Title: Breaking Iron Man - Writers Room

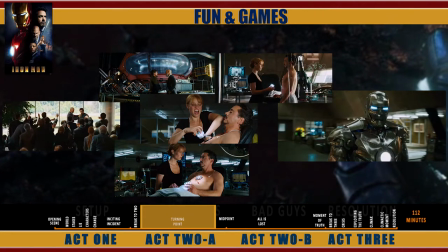8:35 It's a wonderful scene stating for the first time Stark's dependency on Pepper.
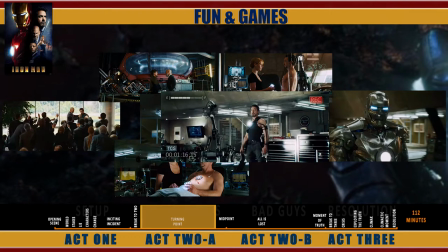8:40 The fun and games close with a great montage. The climactic moment of the sequence is Stark's first tentative but successful flight in his workshop.
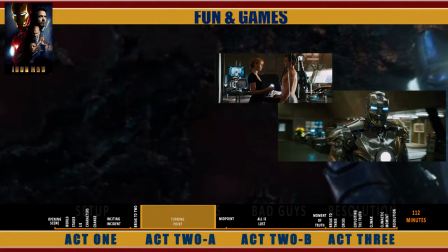8:49 The resolution of that scene is the midpoint. Midpoint.
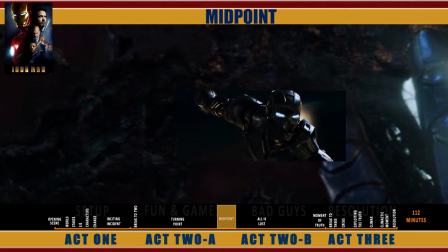8:53 If 2A has been driven by Stark's external desire, manifested as a move from weapons to evolving his Iron Man technology, the midpoint starting at 59 minutes is about Stark's mastery of the technology.
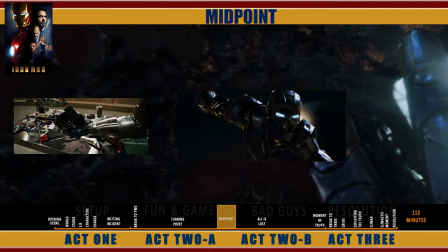9:06 It also marks the first time the suit and Stark merge as one,
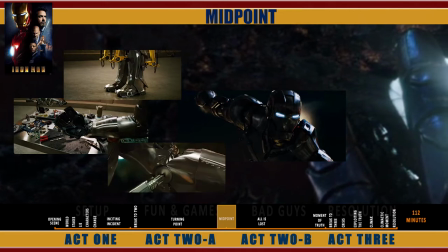9:11 An increasingly blurred delineation shown through a decade of movies to his last breath in Endgame.
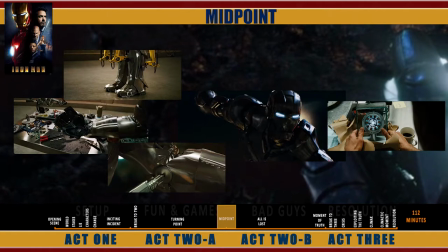9:17 The midpoint closes with a reminder of Stark's tentative internal journey at 62 minutes, when Pepper's gift of the first reactor mounted in a frame touches the new Stark emotionally.
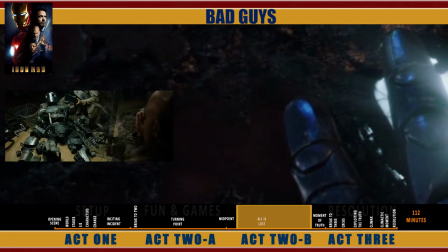9:29 Act 2B, Bad Guys There hasn't been a threat to Stark outside of his proclivity towards experiment since he escaped Afghanistan. We are shown the Ten Rings piecing together the first Iron Man suit at 61 minutes,
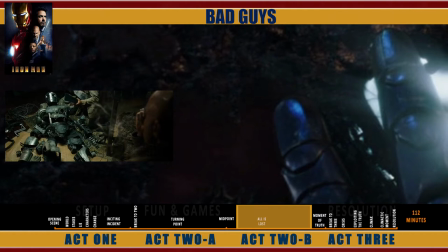9:44 but we have no expectation they could put it together, and even then the first suit was far from what Stark now has, no threat.
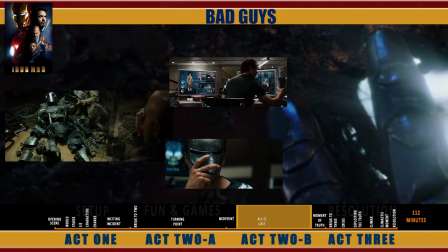9:51 Because Downey's performance in Stark's journey is compelling, we go with the lack of threat and revel at the moment to moment, even after multiple viewings. A combination of Stark's success with the suit and fledgling internal change draws him to the charity ball at 66 minutes.
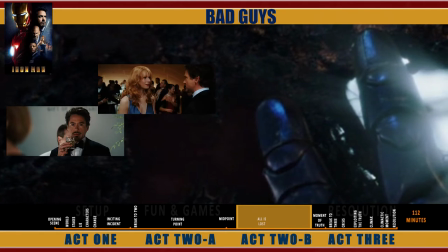10:08 If he were the fully subscribed narcissist of the first act, Pepper would easily deflect his advances.
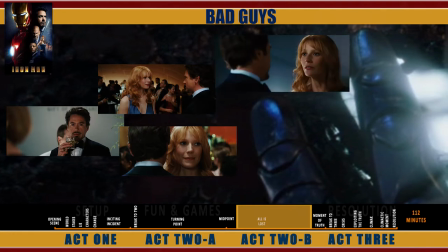10:14 Now he has some emotional perspective, she is caught off guard. The key moment for the audience is Pepper moving in for the kiss.
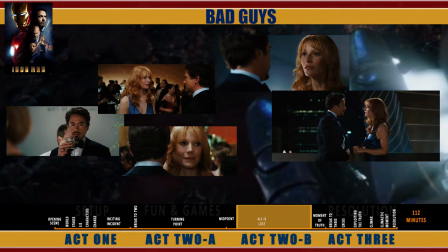10:22 Once more, because she buys into Stark, we do as well. This balcony scene is her Disney princess moment, complete with dress and hair.
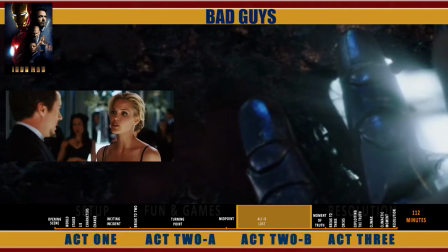10:32 It's always a rocky road for the princess, especially at the top of 2B. Stark is easily distracted by the Fanatty Fair reporter, who moves us into the 2B turning point at 70 minutes,
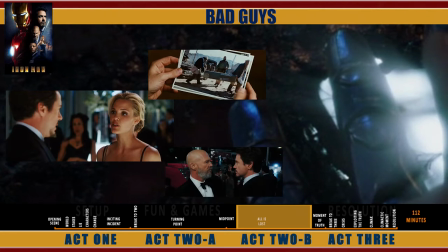10:43 otherwise known as the All is Lost. Stane reveals himself to be the primary antagonist, but only as a bureaucrat to this point, locking Stark out of the company so it can continue shipping weapons.
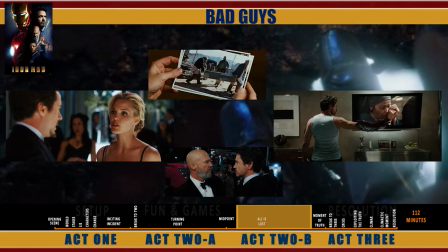10:55 Thus begins Stark's real conflict with the story lie as he regresses and weaponizes the Iron Man's suit.
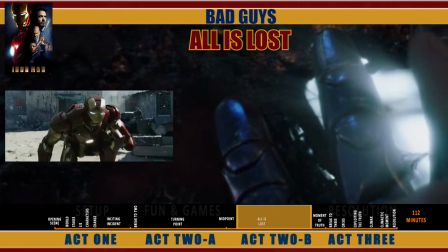11:02 All is Lost. Stark's arrival to save the Villages at 74 minutes rates among the all-time superhero entrances.
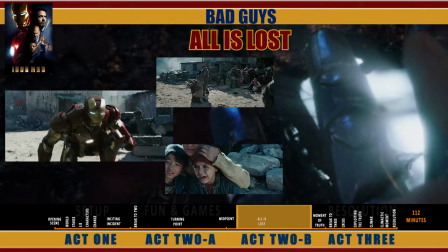11:10 The peril of the village family is the emotional payout for the audience, a threat to life of the All is Lost.
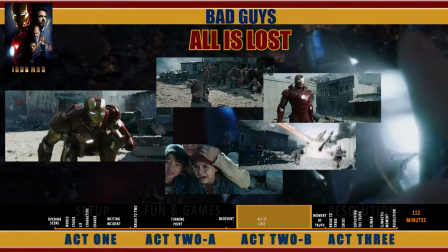11:16 This victory over the weapons lie is false, largely because Stark has had to create a different version of the lie to defeat it. As a result, the suit is now a threat. People will try to reproduce it, steal it, sell it, as Stane will do.
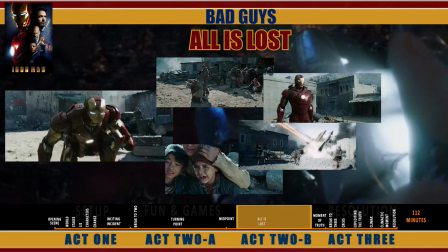11:30 The whole sequence from The All is lost at 70 minutes through evading the US fighter
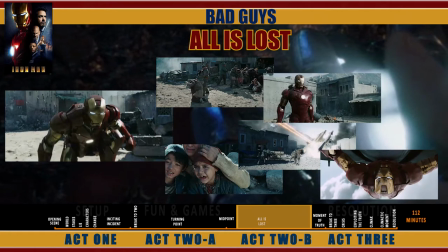11:35 jets is largely about Stark coming to terms with the potential of the suit.
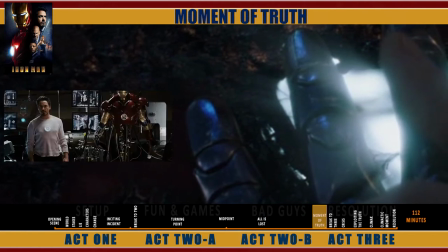11:40 Truth Defined Act 2 closes with Stark confronting his motives for weaponising Iron Man in a powerful scene at 85 minutes.
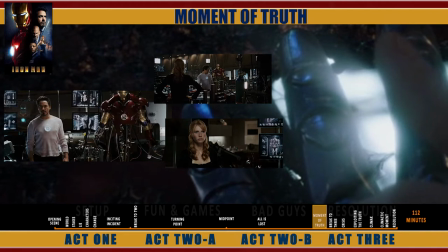11:49 In this sequence, it is Pepper who forces Stark to state the story truth.
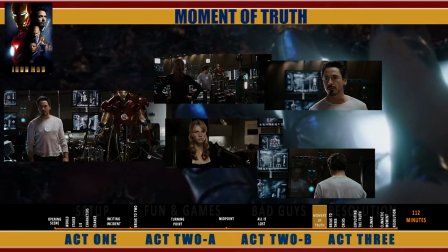11:53 Their initial arguments show Stark's narcissist is back in control, but it's the humanity and feeling with which he states the truth that wins Pepper over.
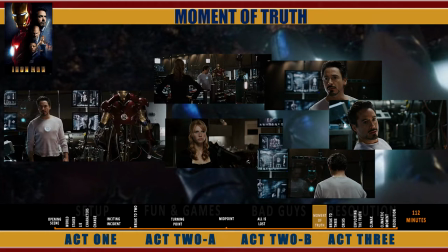12:02 His external desire, his purpose realised through the suit, and internal change, emotional purpose as a human value, have come together.
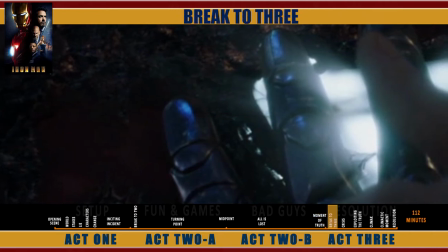12:11 Now they will be tested. Act 3. Break to 3. The break to 3 brings Pepper directly into opposition with Steyn.
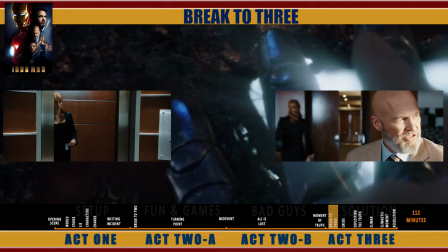12:19 It creates threat and raises the stakes,
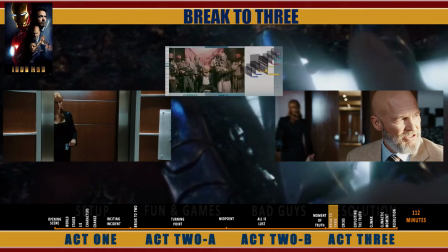12:22 but it's only about reminding us Stane is the bad guy that he ordered the hit on Stark at the top of the story and is developing his version of the suit.
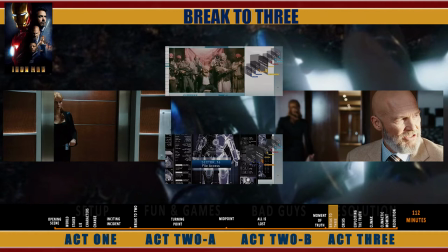12:31 Where would our heroes, or our journeys, be without growth, forced through opposition? Stane's hit on Stark is responsible for Stark's change, both internally and externally.
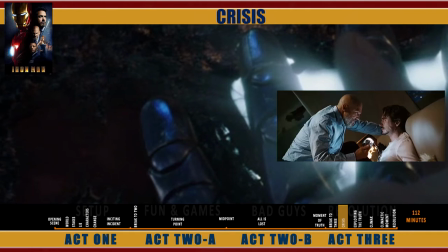12:42 Crisis The Ark Reactor is the symbol of Stark's second chance.
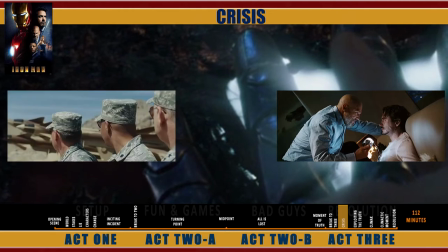12:47 His external desire and his freedom from Stane's version of the weapon's lie, importantly it's also keeping him alive.
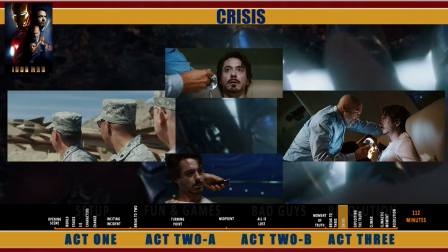12:54 At 92 minutes Stane demonstrates he's in control of the story and Stark when he removes the art reactor from Stark's chest. Stane is robbing Stark of his life and symbolically his newfound purpose powered by the reactor.
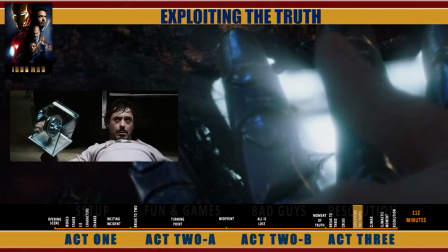13:08 Exploiting the truth. Robbed of the symbolic and physical representation of his power,
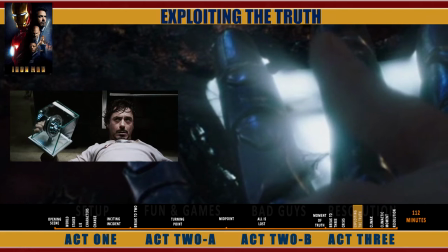13:13 Stark's truth is restated when the first reactor thoughtfully mounted as a souvenir by Pepper is re-employed to save Stark's life and power the suit.
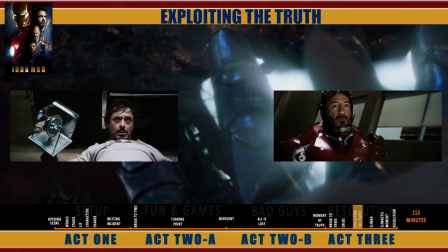13:22 Stark will now fight for his truth and Pepper against all the odds. Climax.
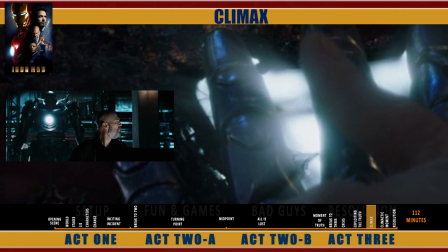13:28 The movie Climax somewhat improbably sets Stane and Stark toe-to-toe at 100 minutes.
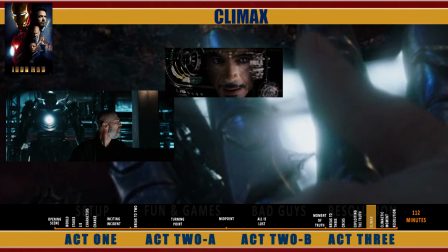13:34 We are told Stane has gone insane but we have never been shown or given any foreshadowing for this nor has Stane ever shown a skill set beyond bureaucrat.
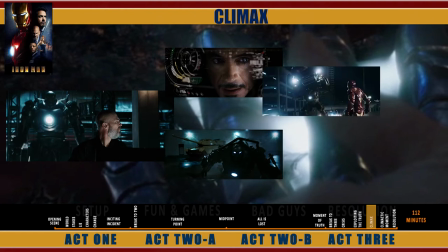13:43 We wonder about all this as they fight. It takes an edge off our investment.
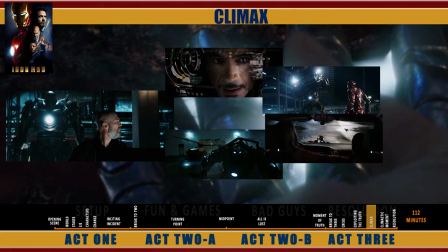13:48 We see further indication of Stark's human perspective as he saves a family of innocents.
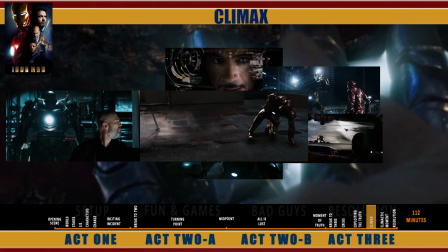13:54 Stark's reactor countdown and failing suit serve as a great stakes raiser as we head into the climactic moment.
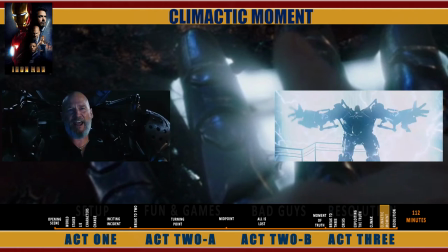14:02 Climactic moment. It is Stane who delivers on the narrative of Stark's external desire when he states, trying to rid the world of weapons.
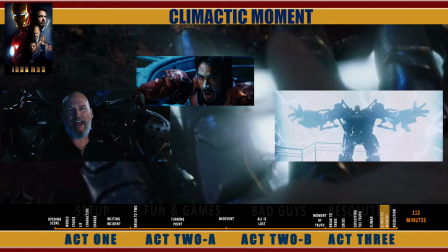14:11 You gave it its best one ever. At 107 minutes the climactic moment also delivers on Stark's internal
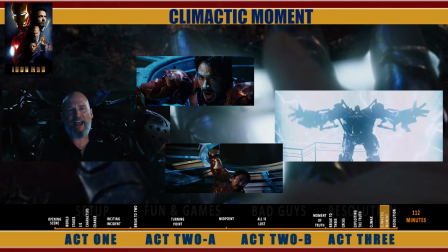14:17 need when he sacrifices himself to defeat Stane and save Pepper.
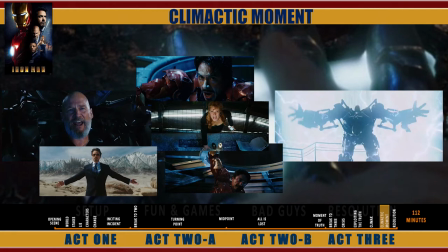14:22 It is the affirmation of Stark's character arc from narcissist playboy to superhero.
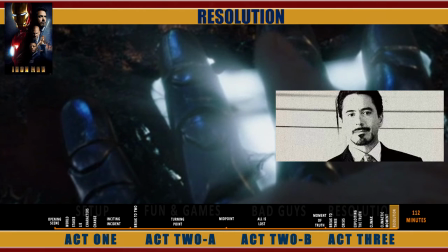14:27 The story main is over. Resolution. The resolution punctuates both Stark's internal and external journeys.
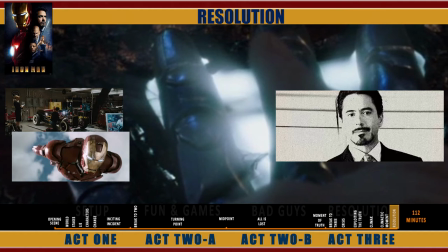14:35 The hero typically shares his external desire to embrace his internal need. Stark, of course, gets to keep all the toys.
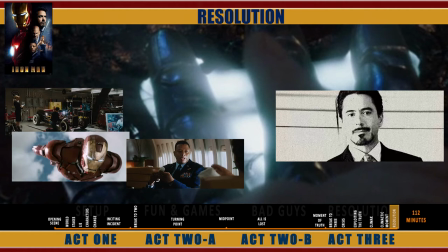14:43 The internal need to find at 12 minutes with Rhodey's I know you don't care about me because you don't care about yourself statement,
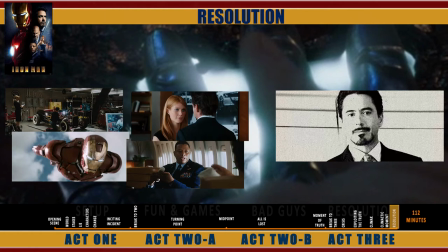14:49 resolved with Stark's admission he cared for Pepper as they prepare for the press conference. Stark's external desire has been to take advantage of his second chance, courtesy of Jensen, and is resolved with Stark embracing the mantle of Iron Man.
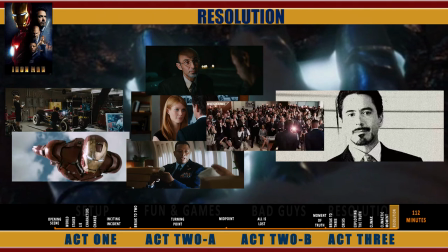15:03 It also offers the way forward, the new beginning for a new story cycle.
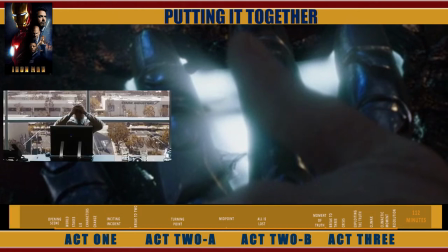15:08 Putting it together, breaking down Iron Man has been tough. On many occasions it felt like two stories melded to one.
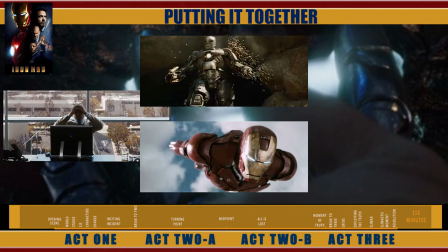15:16 Two separate external and internal character arcs. Stark wants to escape Afghanistan. He wants to shut down weapons production. He wants to develop the Iron Man suit to destroy weapons.
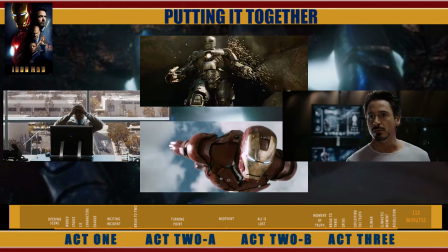15:27 He needs to evolve as a human. It's only when he tells Pepper at 85 minutes he has finally found his purpose through his second chance, courtesy of Jinsen, you get a sense he has been trapped by the expectation placed upon him by his father's legacy. Even then, realising the story is driven by Stark's external desire to find purpose,
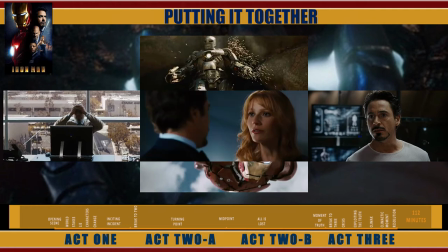15:46 it is actually his internal development as a human that sits at the heart of audience engagement.
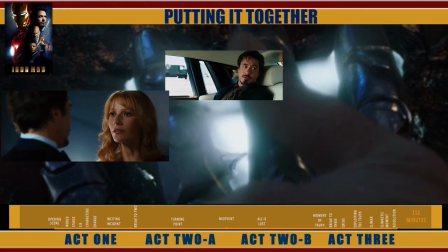15:52 We are charmed and enthralled by Stark's charisma and the spectacle of Iron Man,
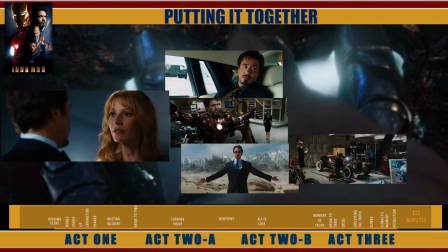15:57 but it's his flaws and the prospect of change that pulls us emotionally. Unlike most characters, Stark walks the flawed line through all his story arcs, barely able to keep the narcissist in check.
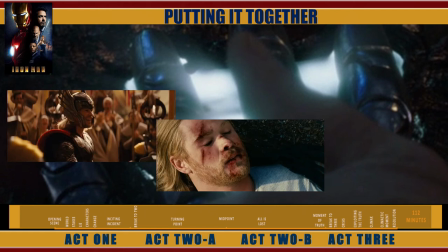16:10 Thor, for instance, overcomes his brashness in the first movie.
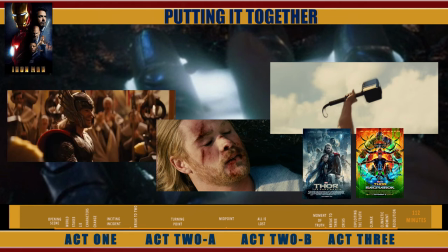16:14 The next two are about bending the world to his will, righting a wrong in the world and not one within.
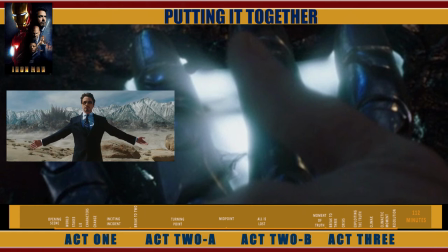16:19 Our engagement with the flawed Stark in Iron Man is given a human dimension through his relationship with Pepper.
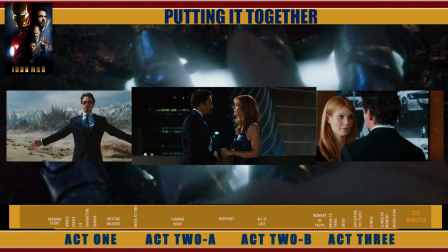16:26 We care for Stark emotionally because she does. Pepper really is the Disney princess nurturing good from the flawed male. Marvel writers through the last decade have repeatedly used Stark's narcissistic flaws and Pepper's redemptive qualities to invoke audience emotional buy-in.
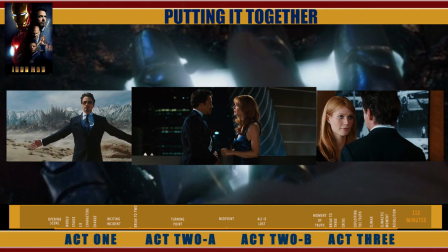16:43 The same quality that held our attention in Iron Man is used in the resolution of Endgame.
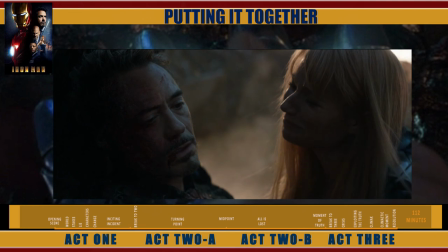16:48 We understand the flawed human Stark is.